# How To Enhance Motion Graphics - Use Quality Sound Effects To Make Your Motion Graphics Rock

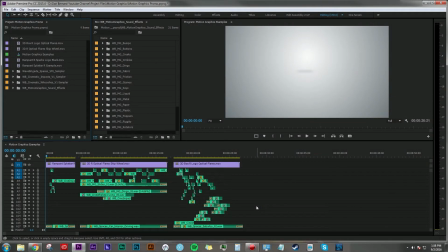0:04 Hey everyone, Dan Bernard here with another tutorial and today I want to talk about motion graphics and I want to talk about sound design for motion graphics and how really you can do whatever you want, but I'm going to show you guys what I did.
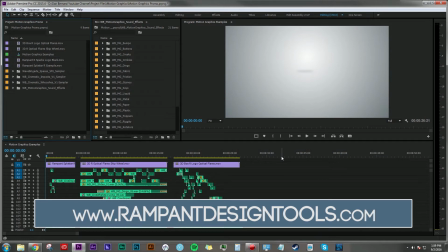0:19 Before we get into this, I want to give a big shout out to Sean Mullen from rampantdesigntools.com who hooked me up with these graphics. If you're not familiar with rampant design tools, wake up from your coma. They are freaking awesome and you're going to go there and just throw your PayPal account at him
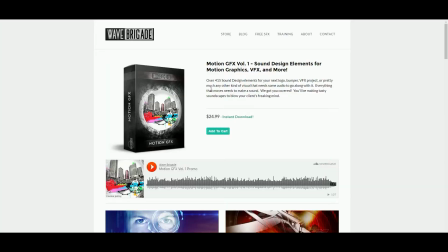0:39 and I want to highlight a new product from Wave Brigade our motion graphics volume one sound design elements available for instant download at wavebrigade.com right now and of course if you click up here on free you
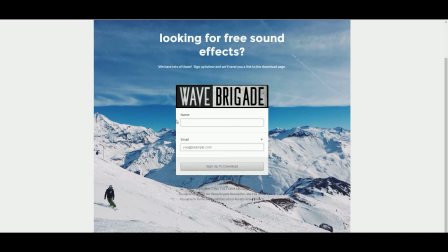0:55 can play around with uh with with some freebies right here you just need to sign up and and it'll send you a link to download some free sound effects.
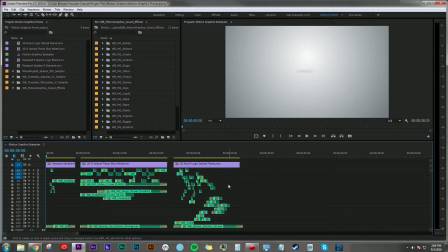1:03 So check it out, let me know what you think. So right now I'm in Adobe Premiere Pro. I'm just showing you guys some different approaches that you can take when doing sound design for motion graphics.
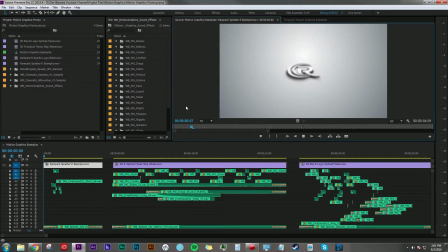1:15 So first up here, we have this graphic here where the Rampant logo flies in and some paint splatters on it. And it seems pretty simple. And here's what I worked up for that.
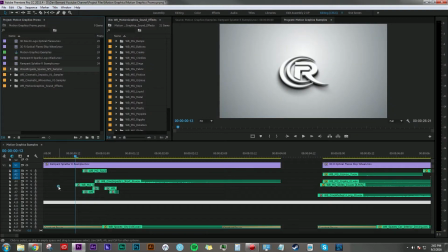1:32 In addition to the Motion Graphics Pack, I'm also using some of the samplers from the free effects page that I showed you earlier before at wavebrigade.com. I'm going to be using some sounds from Spaces, Impacts Volume 1, and Wooshes Volume 1,
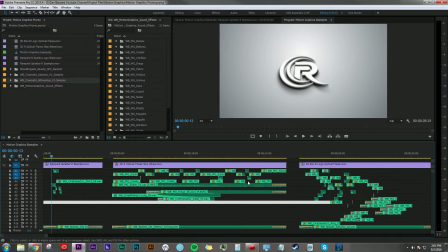1:47 but the majority of the sounds that you're going to be hearing are from our Motion Graphics Pack.
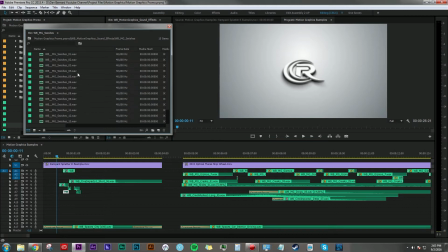1:54 So these particular sounds right here, the swishes, and these are just really nice, quick swish sounds. I use this just to accent the camera zoom right here and
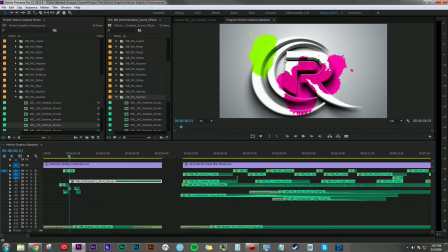2:08 then added a impact here where the big rampant R hits the camera and then of course some liquidy squishy sounds to make all that gooey paint just sound that much more awesome and to bring it all in one place I used
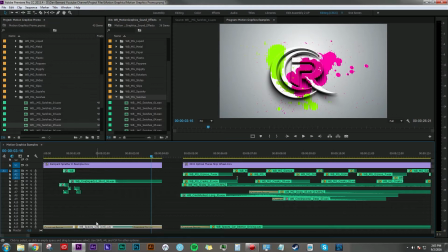2:25 the city 106 sound from our Spaces Ambience Pack. Now for this example, there's not a whole lot to do, but really this is one of those applications where less might be a little bit more.
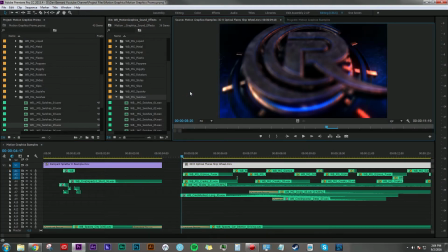2:37 This next graphic here has way more going on. Check it out. Very metallic.
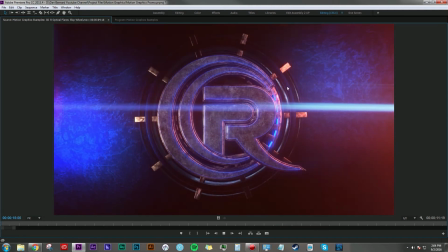2:42 It's very industrial. Lots of hot and cool colors going on.
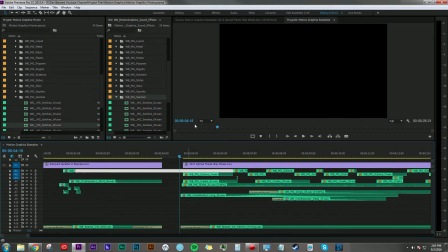2:48 Really neat stuff. So here's what I came up with in terms of sound design for this particular motion graphic. Let's check it out.
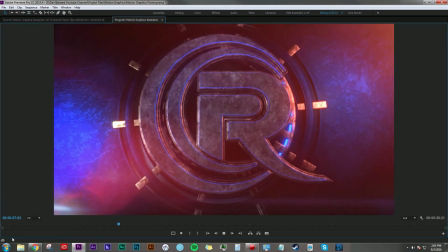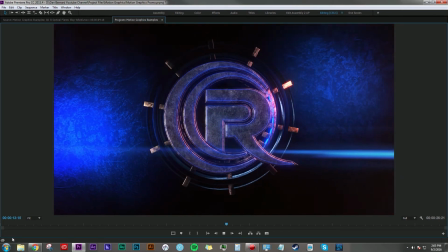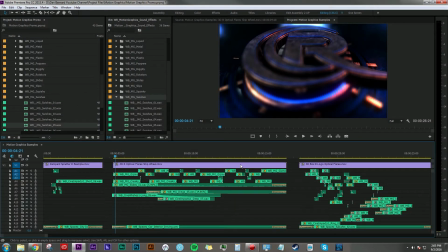3:09 All right. So there's a lot going on here. First of all, this looks like the top of my stove. I'm not sure if Sean was going for that. Yeah. It's like a mix of my stove top and iron man's chest.
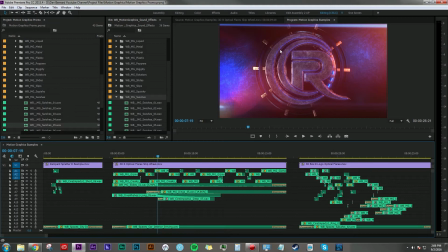3:21 Anyway, that was free. So obviously we have a lot happening in here. Uh, there's these metal brackets and things that are turning just kind of slightly spinning through here. And I was thinking, okay, this is very industrial,
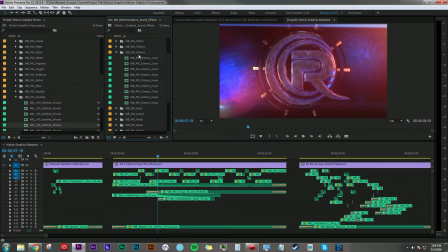3:34 very metal so i ended up using a lot of the gizmos sounds from the motion graphics pack and
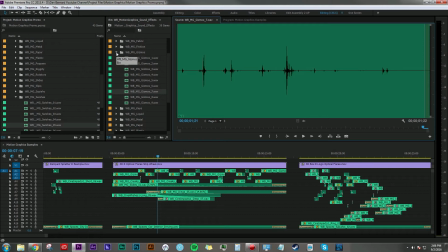3:41 these are just really cool little clicks clunks slides all happening in a in one space here and i thought that would just really accent maybe what's
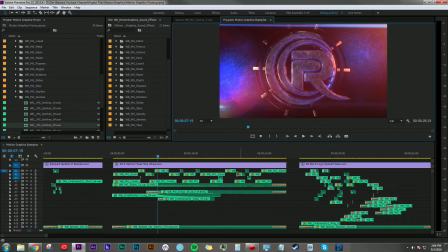3:52 going on behind these gears maybe behind this plate there's all this machinery moving to make this big wheel thing
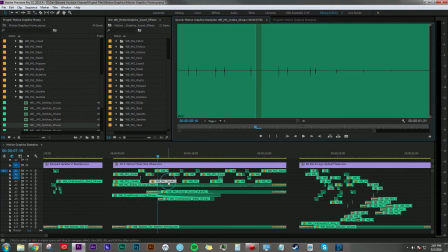3:58 turn behind the rampant logo i also added in some of these creek sounds, which again, I think could be used for a lot of things. I just thought they sounded like little gears turning, which I thought would really accent this particular graphic.
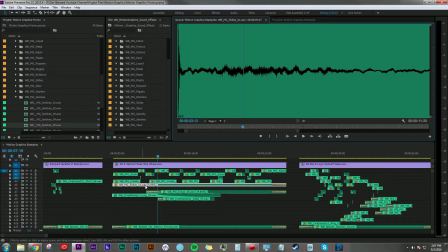4:14 I also took this slide sound, this metal slide, and slowed it way,
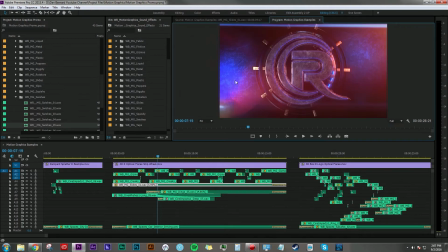4:20 way, way down to make it sound like just a kind of like a hum of a machine. So these are just the ways that I use these sounds to accent what I'm seeing on screen here.
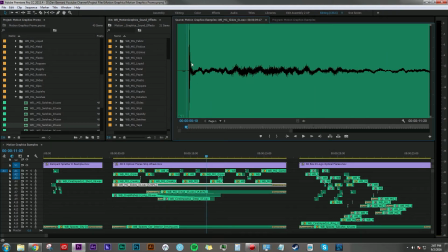4:33 So you can hear this sound slowed down, has a big hit at the beginning, which I used as an introduction to this graphic. And just kind of sounds like burning or a propane torch going or something like that.
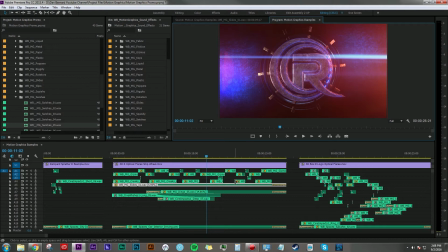4:50 It just sounded very industrial to me, which I think fit what's going on here. And now let's take a look at the third example here got
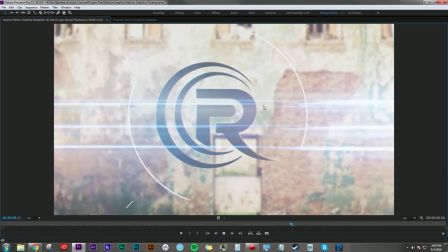4:59 a bunch of these things shapes flying up and then the rampant logo creatively reveals itself and floats here in space for a little bit
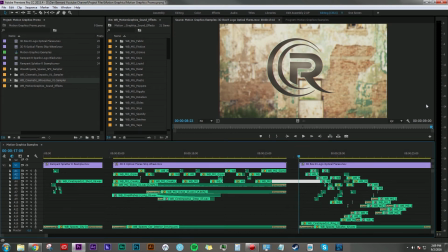5:09 so here's what i put together for sound design for this motion graphic
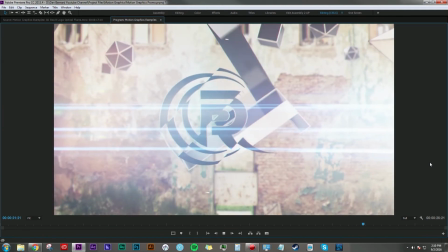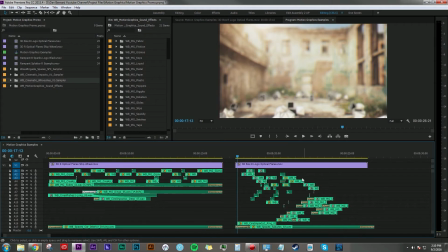5:22 okay so again a lot going on here there's all kinds of things flying around and sliding into place and then just magically revealing so this took a lot longer than these previous two but there's a lot more going on so I used a lot of these slips
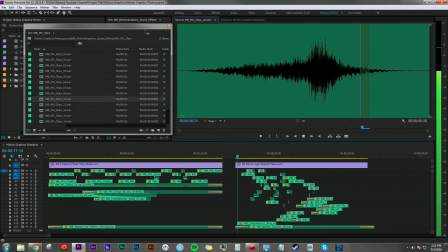5:39 and slides sounds to accent all
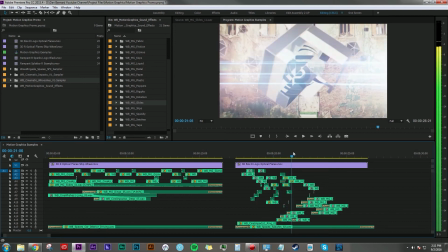5:45 the little pieces moving in this big cube that are revealing the rampant
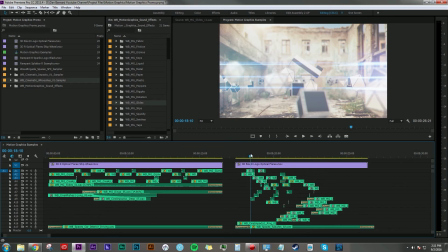5:50 logo in the background here and really that's just a bunch of these sounds layered in
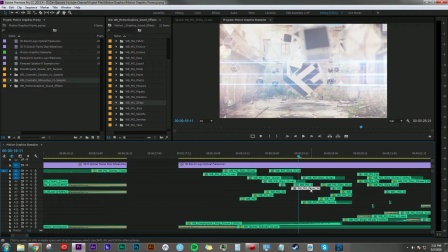5:55 I also thought that the paper sounds here if i just right click go to
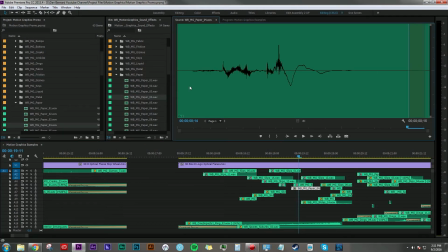6:00 reveal and project paper sounds just the uh sounded like folding you know things being folded up and i thought that would be a nice accent to the
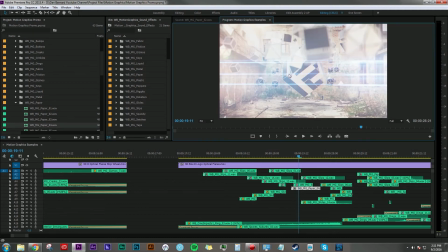6:10 really the really thin like not even really three-dimensional they're just two-dimensional elements that we're seeing sides of um slip and slide into place and they kind of have a thick plasticky kind of feel So
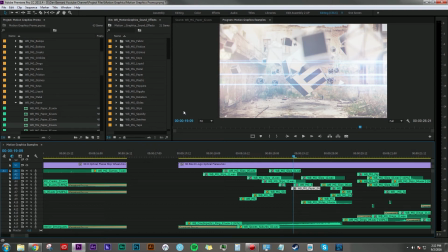6:25 I just thought, what do I have in this library that would accent what I'm seeing on screen best? And that's really the key element to doing good sound design for motion graphics is finding the appropriate sounds to fit what you're seeing on screen,
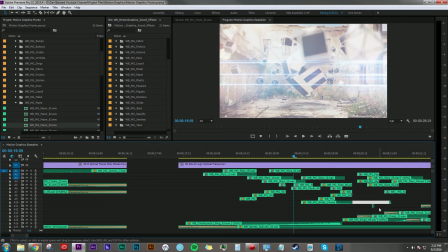6:40 not just in terms of motion, but also texture. Another cool element that we have in our motion graphics pack are these dings. so if I navigate to the dings folder you can hear kind
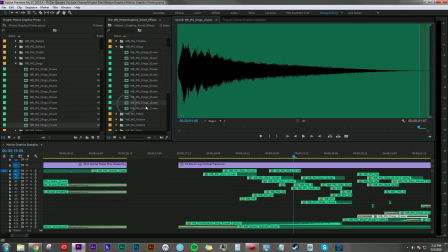6:57 of high-pitched bell type sounds like just ringing from really thin pieces of metal in terms of this application I didn't so much use the whole clip as much as just little pieces of the tail end here
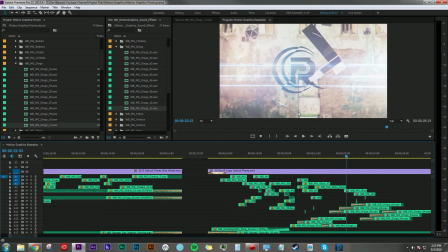7:11 so for example toward the end here we see these little white lines kind of appear and rotate around the rampant logo to accent it a little more and I thought to myself I want to give those some life but I
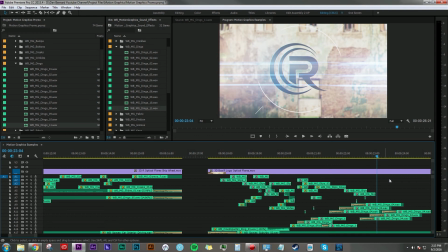7:24 want them to be very subtle and light like they are on the screen so what could I use to accent that so I ended up just like trimming
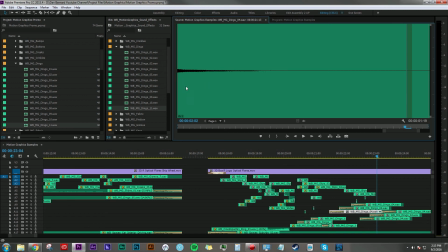7:32 off the beginning of the ding sounds and then fading them in so really you're
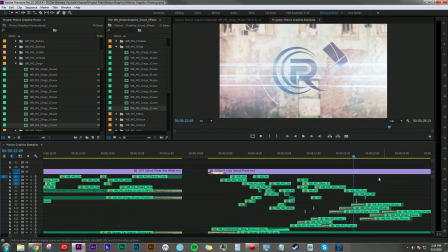7:38 just left with like a portion of these little dings but I think they accent these elements very nicely.
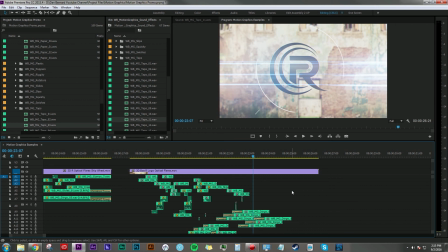7:47 So again, big shout out to Sean Mullen from rampantdesigntools.com for letting me use these graphics. Really appreciate that. Hope you guys found this tutorial and example of how to use sounds to accent your motion graphics useful. If you like this tutorial, go ahead and give it a thumbs up.
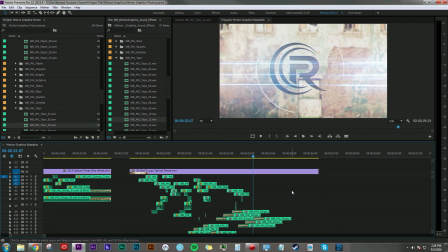8:03 If you have any questions or comments on anything I've covered or if there's something that I left out that you want to see more of, please let me know in the comment section down below. And of course, if you want to see more motion graphics tutorials, audio tutorials, post-production stuff, hit that subscribe button and let me know. Once again, my name is Dan Bernard, and thanks for stopping by.